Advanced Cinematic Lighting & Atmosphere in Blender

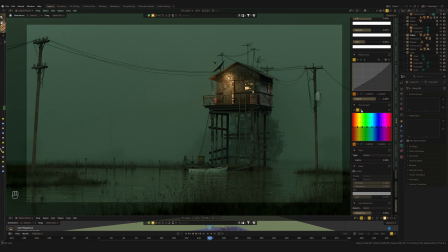8:19 If I go into hue correct and pull up the green point, I'm actually increasing the light coming from these sources in the render. So I'm manipulating the light in the scene using just the color information.
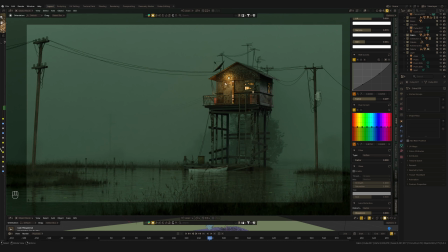8:35 I can increase the saturation, by the way, for this yellow to make the warm cap light pop. Or I can even recolorize the entire scene just by shifting these points.
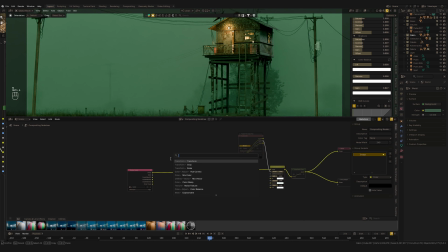8:53 I'm doing this using my own power grade add-on for color grading in Blender, but if you don't have it,
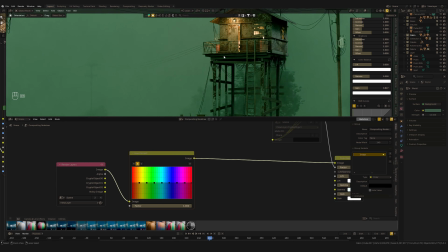9:00 you can just use the standard hue correct node in Blender Compositor and get the same result.
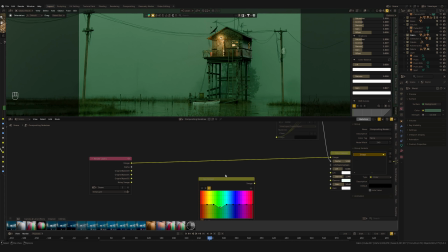9:08 Or you can get my power grade add-on on my Patreon.
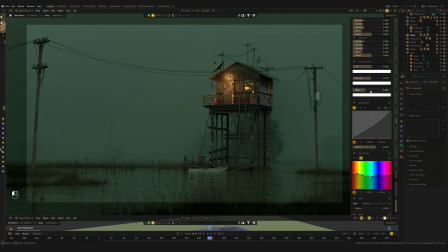9:13 But the thing is that we can use color information to even manipulate the light in the scene. Not directly, of course, but as post-production effect. Alright, let's finish the look.
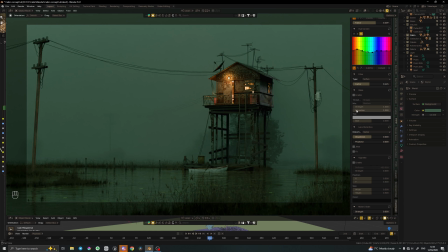9:28 And I'll add soft filter because, as we know, a film look usually a bit softer and less digital. Then I add some glare, and I'm going to use bloom settings to give it light, that nice atmospheric blend.
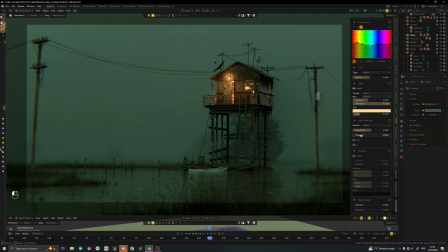9:47 Then a bit of lens distortion. This gives us those subtle lens effects like chromatic aberration on the edges.
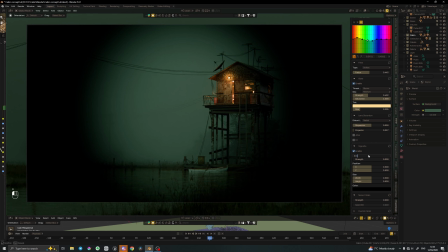9:56 I also enable vignette, but I'll keep it very soft, just hitting the corners to focus the viewer eyes.
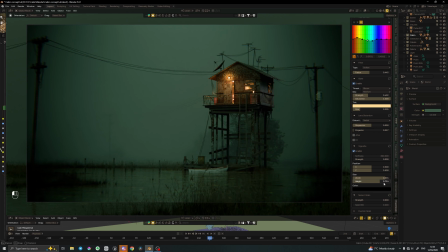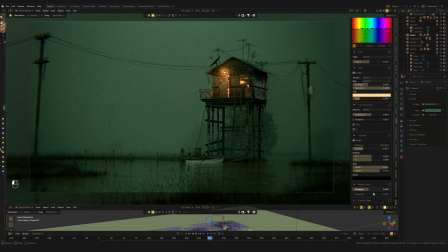10:09 And finally, film grain.
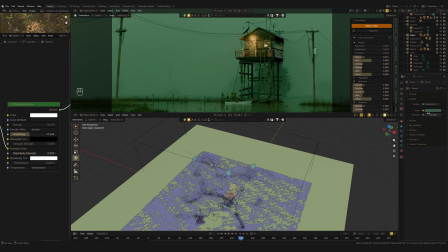10:15 So, here's my raw render and small recap.
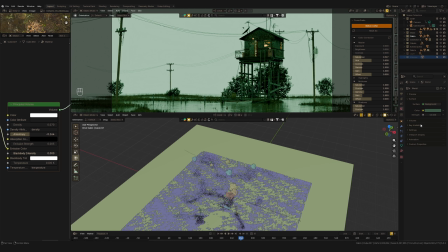10:20 It's just a few simple steps. First, use a simple light for base light.
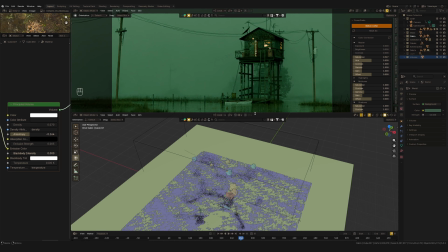10:27 Second, use volume with emission to create depth, scene separation, and also for highlights.
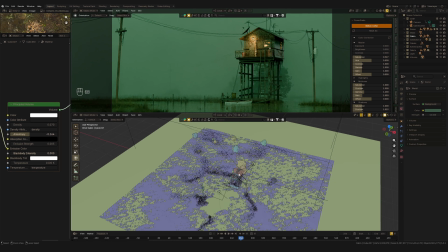10:34 Third, add point lights with contrasting color temperature, warm and cold, and something like this to sculpt your details.
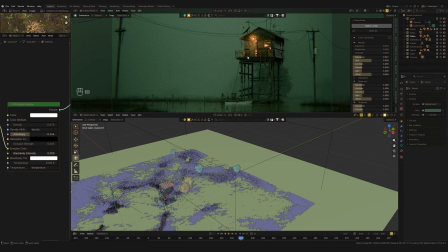10:43 And finally, use post-production to tie it all together with curves, hue correct, and post effects.
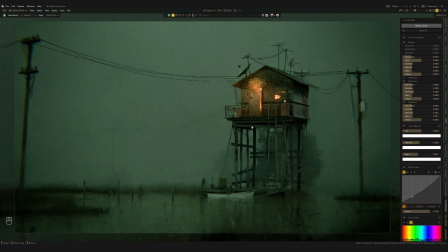10:50 Just a couple of things and you have that professional cinematic look right in Blender.
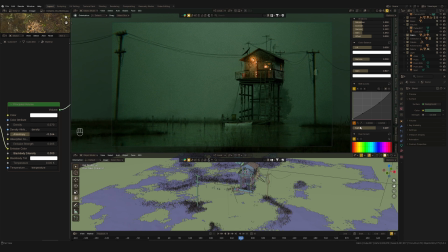10:56 So I hope this helps you achieving the cinematic look in your own projects. Don't forget to subscribe my channel for more Blender tutorials like this one. You can grab the project files from this scene on my Patreon,
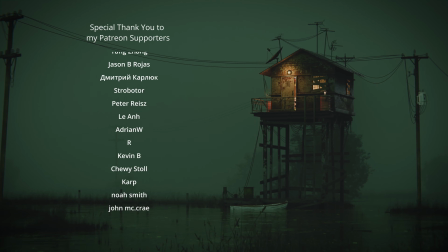11:11 along with exclusive new tutorials on cinematic animation that just went live. Check out the link in the description to get started. So keep creating and I'll see you in the next one.